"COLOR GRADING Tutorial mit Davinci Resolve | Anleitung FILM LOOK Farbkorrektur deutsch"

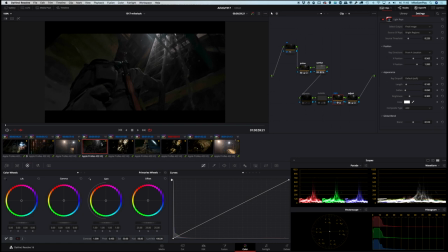[24:56]
Machen wir einen neuen Knoten. Wir fahren in die Szene, wo der bereits drin ist. Kopieren uns den raus auf den neuen Node. Und zack, schwupps, ist er drin.
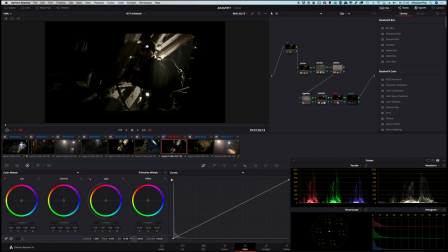[25:15]
Vorher, nachher. In dem Fall würde ich den gar nicht so stark entsättigen. Dann gehen wir ein bisschen wieder rauf. So wird für mich ein Schuh draus. So gefällt mir das sehr, sehr gut.
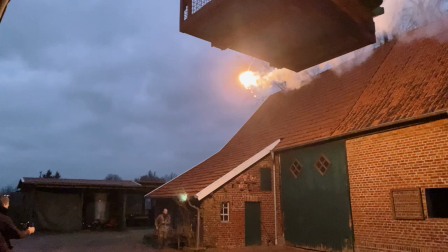[25:26]
Dann schauen wir uns mal meine Lieblingsszenen an. Das sind die Szenen bei Nacht, die der Rainer toll geschossen hat.
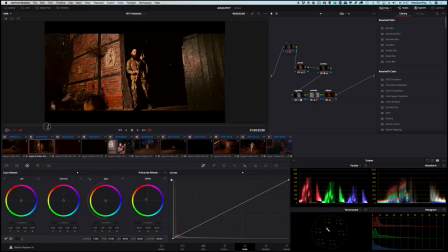[25:34]
Super, super Trick mit diesen Sturmfackeln. Echt klasse, super atmosphärisch.
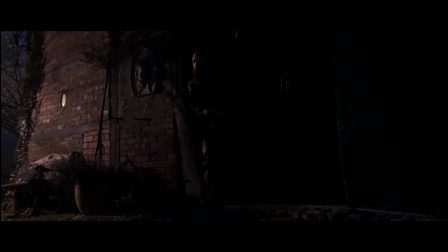[25:39]
So sehen sie vorher aus. Gehen wir mal kurz groß.
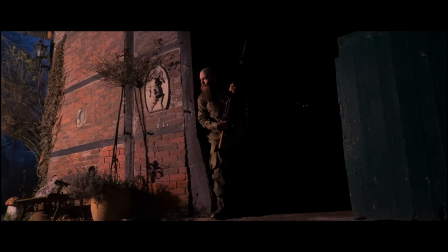[25:47]
Schon schön, was mich so ein bisschen stört ist, da wird so ein bisschen die Magie genommen, weil man zu deutlich sieht, zum Beispiel hier oben, dass da eine Laterne sitzt.
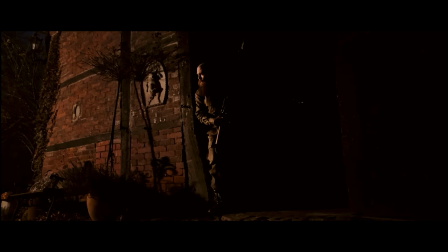[25:54]
Man sieht die Kulisse für mich einfach zu deutlich und möchte die Stimmung so ein bisschen anders haben.
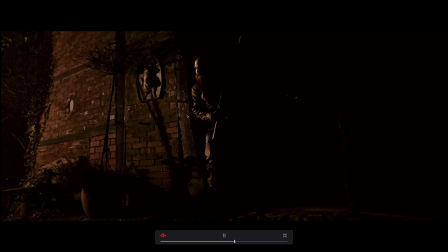[26:00]
Deswegen ist dann dieser Look dabei rausgekommen. Schon ganz deutlich sieht hier, es ist wesentlich kontrastiger.
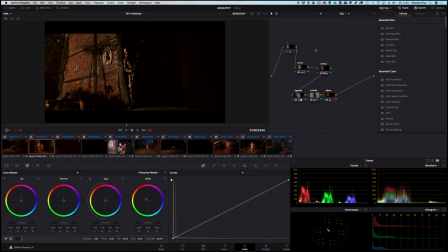[26:10]
Okay, was haben wir gemacht?
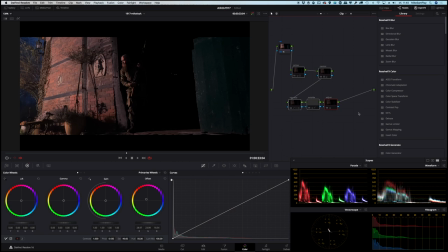[26:15]
Wie immer, Noise Reduction als First Node, ihr kennt es ja schon mittlerweile. Schalten wir die anderen aus. Ein leichtes Kamera-LUT drauf mit 50%. Dann kommt hier meine Primaries Farbkorrektur.
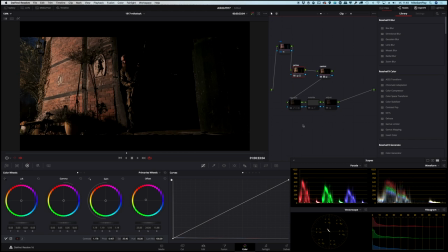[26:34]
Wo wir schon ganz deutlich in eine bestimmte Richtung gehen.
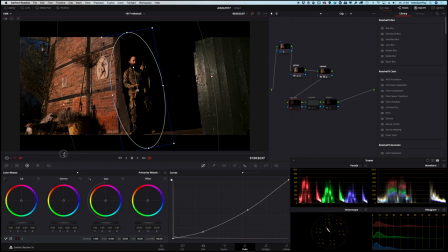[26:37]
Dann eine große Vignette drauf auf den Kollegen, die entsprechend mitgetrackt ist, dass er die Bewegung mitmacht. Und natürlich eine entsprechende Outside-Note dazu. Dann können wir uns das mal gemeinsam anschauen.
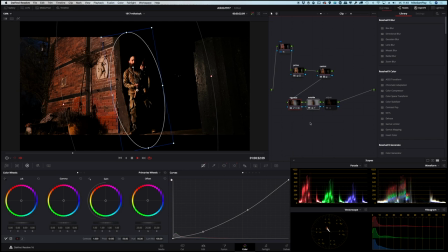[26:52]
Ihr seht schon, das ist immer wieder frappierend, was so eine einfache Vignette eigentlich ausmacht in der Steuerung. Und ganz am Schluss ein paar Anpassungen in der Saturation und im Kontrast, dass das Ganze zusammenhängt.
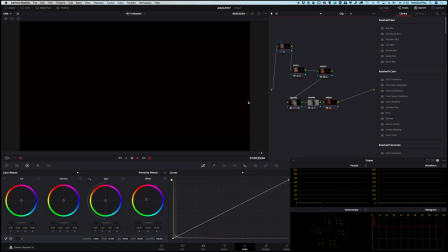[27:10]
Und fertig ist die Szene.
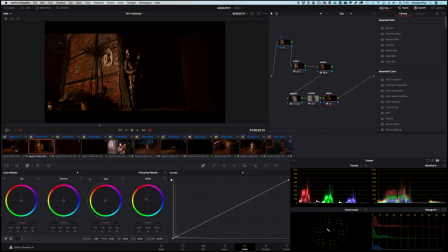Im Wesentlichen war es das bei allen anderen genau das Gleiche.
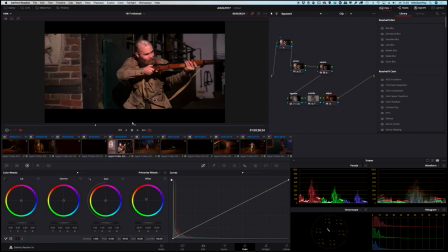[27:22]
Musste natürlich noch angepasst werden, weil die Szenen alle ganz schön unterschiedlich belichtet waren, ganz klar. Also gerade auch hier war man in der unbearbeiteten Szene viel zu viel Detail. Da wollte ich mehr Magic haben, mehr mysteriöse Geschichten.
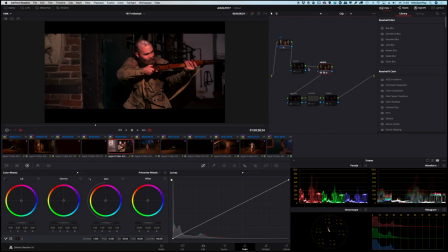[27:38]
Können wir auch nochmal kurz durchschauen, wie es ist im Einzelnen. Kamera-LUT. Primaries. Vignette. Und da seht ihr schon, the magic is coming back.
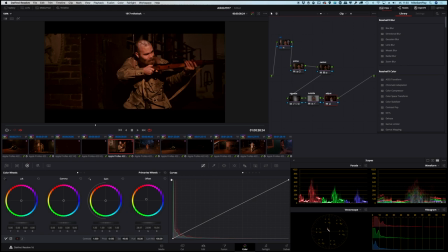[27:52]
Outside-Note dazu, um ihn so ein bisschen rauszupoppen. Und schließlich noch ein Adjust. Und fertig ist der Look. Hier ähnlich, immer das gleiche Prinzip.
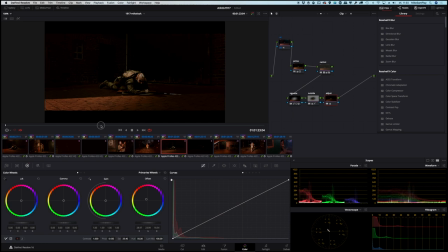Und fertig sind die Szenen.
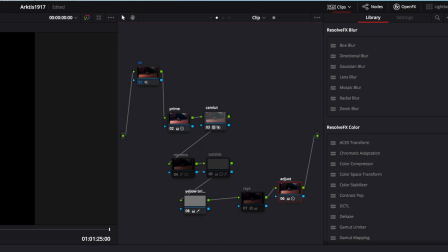[28:22]
Scheune über Nacht. Da sind auch noch ein paar schöne Sachen dabei, möchte ich euch gerne zeigen.
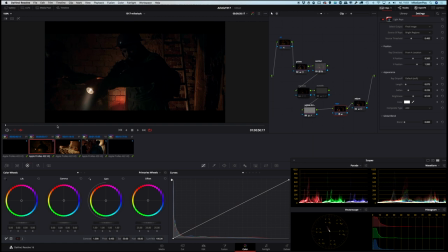[28:27]
Zum Beispiel hier. Original ist schon sehr schön, sehr atmosphärisch. Aber ein bisschen was fehlt noch für meinen Geschmack. Und das ist das, was letztendlich dabei rausgekommen ist. Schauen wir mal in groß an. Vorher, nachher.
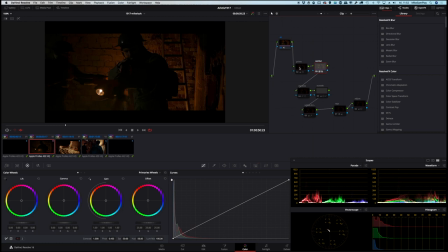[28:53]
Gut. Und was haben wir gemacht? Kamera-LUT. Nur mit ein paar Prozent dazu gegeben. Primaries Correction. Dort passiert eigentlich die Hauptbearbeitung.
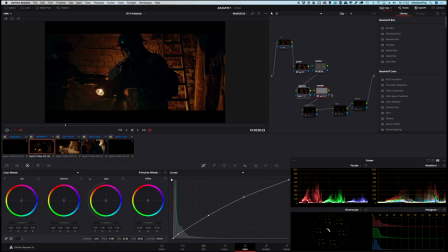[29:05]
Auch hier eine leichte Vignette mit dem zugehörigen Outside-Note. Auch hier haben wir so einen gelben Farbcast, der mich so ein bisschen gestört hat. Da haben wir den gleichen Trick angewandt wie beim letzten Mal, nicht ganz so stark.
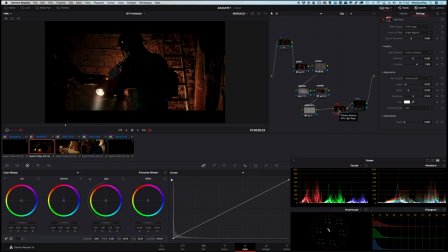[29:21]
Und als Icing on the Cake sozusagen haben wir hier Light Rays draufgegeben auf die Taschenlampe, die jetzt einfach einen richtig schönen Lichtkegel wirft. Am Schluss noch ein kleiner Adjustment-Note, um alles aufeinander fein abzustimmen und fertig ist die Laube.
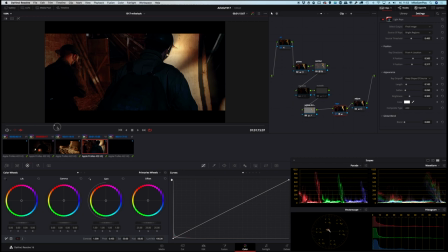[29:40]
Gleiches gilt für die übrigen Szenen auch.
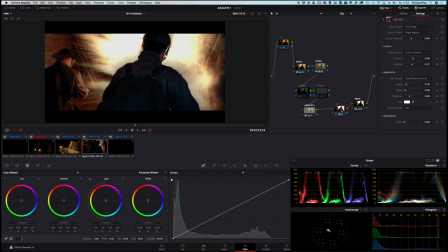[29:44]
Hier haben wir uns sogar noch den Spaß gemacht, die Light Rays mit einzusetzen in der Explosionsszene, um das Ganze zu verstärken. Ansonsten ist das wie die anderen Szenen auch aufgebaut. Und hier zeige ich euch mal kurz, was passiert, wenn man da die Richtung des Flares verändert.
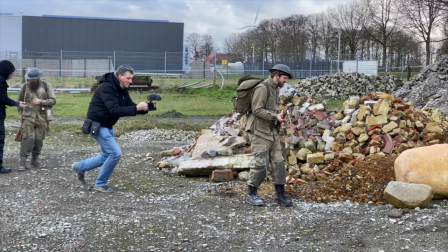[30:00]
Kann man also sehr schön gezielt einsetzen, in dem Fall für die Explosion. Battlefield Day haben wir noch.
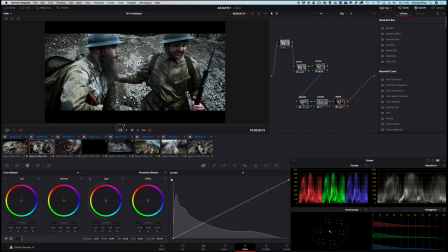[30:11]
Schauen wir uns mal ein paar Szenen hier an.
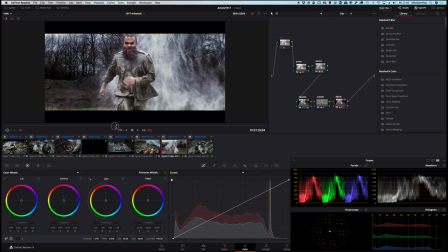Original.
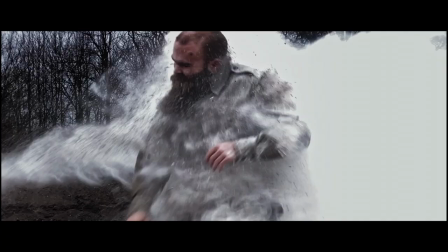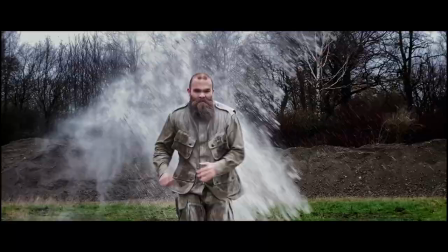[30:32]
Bearbeitung. Zusätzlich habe ich hier diesen Hero Shot noch ein bisschen animiert.
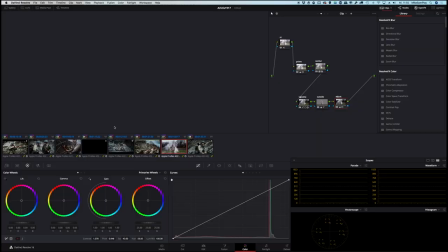[30:39]
Das heißt, wir zoomen in die Bewegung rein, um das Ganze noch ein bisschen dramatischer zu machen. Auch hier gucken wir uns im Detail mal kurz an, was passiert ist.
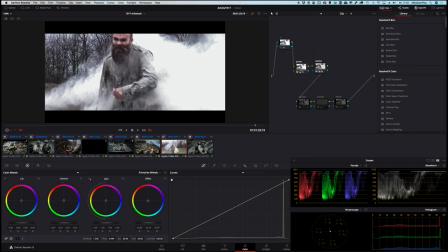[30:49]
Erster Schritt: Kamera LUT, Anpassung, Primaries Correction. Wie ihr mittlerweile wisst, dort passiert eigentlich fast alles. Eine Vignettierung. Und als letzter wieder ein Adjust-Knoten, wo ich ein bisschen mit Sättigung arbeite und Kontrast.
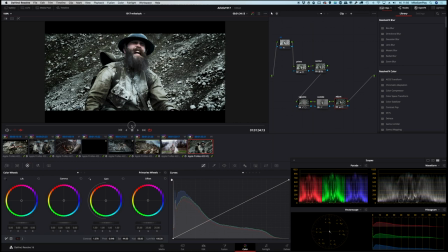[31:08]
That's it. Das war der Look. Gleiches gilt für die anderen Szenen.
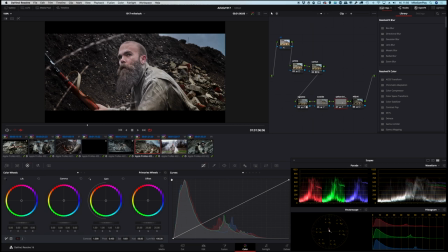[31:17]
Da gibt es sonst keine Besonderheiten mehr. Doch eine kleine Geschichte auch hier noch.
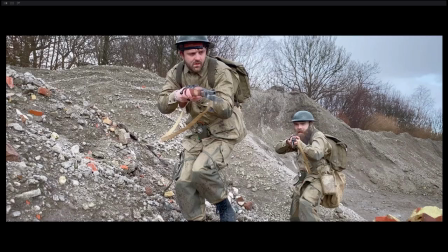[31:26]
Hier sind wieder so schöne gelbe Ziegel, wie sie mir einfach nicht gefallen im Original.
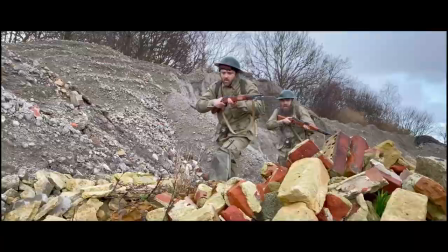[31:32]
Hier seht ihr das mal ganz deutlich. Ich gehe mal auf Vergrößerung, schauen wir uns das mal an. Und die haben mich komplett rausgehauen, wo ich das erste Mal gesehen habe. Hat mir überhaupt nicht gefallen.
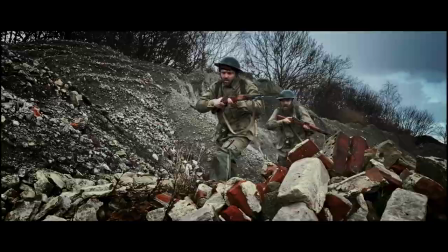[31:44]
So, jetzt kommen wir dem Ganzen doch wesentlich näher.
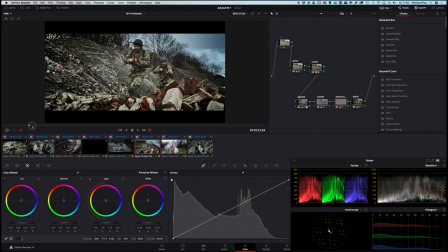[31:49]
Hier nochmal kurz die Einzelschritte, geben wir mal an ein Bild, wo sie ganz gut im Bild sichtbar sind. Nehmen wir den Step mal wieder raus. Hier seht ihr das ganz deutlich. Wow.
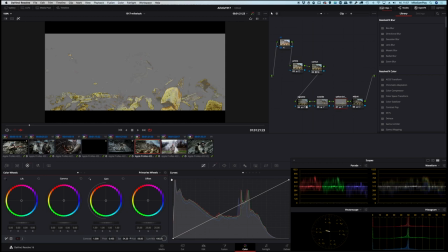[32:03]
Und jetzt ist es wunderbar. Ich habe mir die Gelbtöne rausgepickt und selektiert.
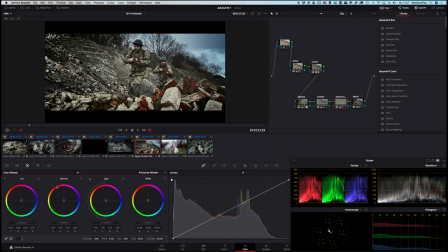[32:09]
So sehen sie im Original aus. Dann habe ich die entsättigt und draufgelegt und fertig ist die Laube.
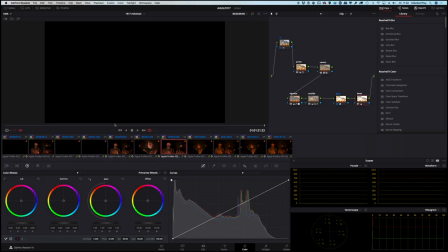[32:19]
Die Bunkerszene. Schauen wir mal kurz rein nochmal. Im Wesentlichen sind es zwei verschiedene Takes. Einmal der General und einmal die beiden Untergebenen. Das ist das gleiche Setup, Schuss, Gegenschuss.
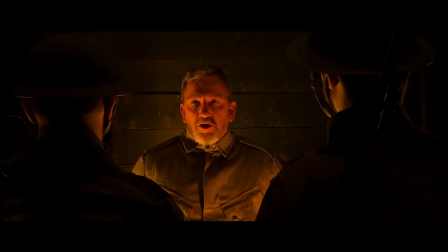[32:41]
Original sieht so aus. Und da war mir einfach viel zu viel Rot drin, viel zu wenig Kontrast, zu flat war mir das Ganze. Das ist dann mein Look geworden.
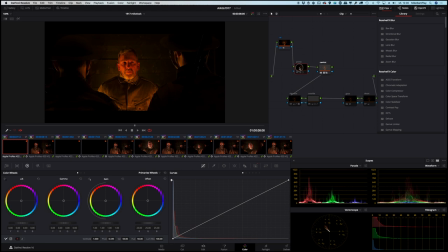[33:02]
Die Knoten im Einzelnen. Kamera LUT. Primaries Farbkorrektur.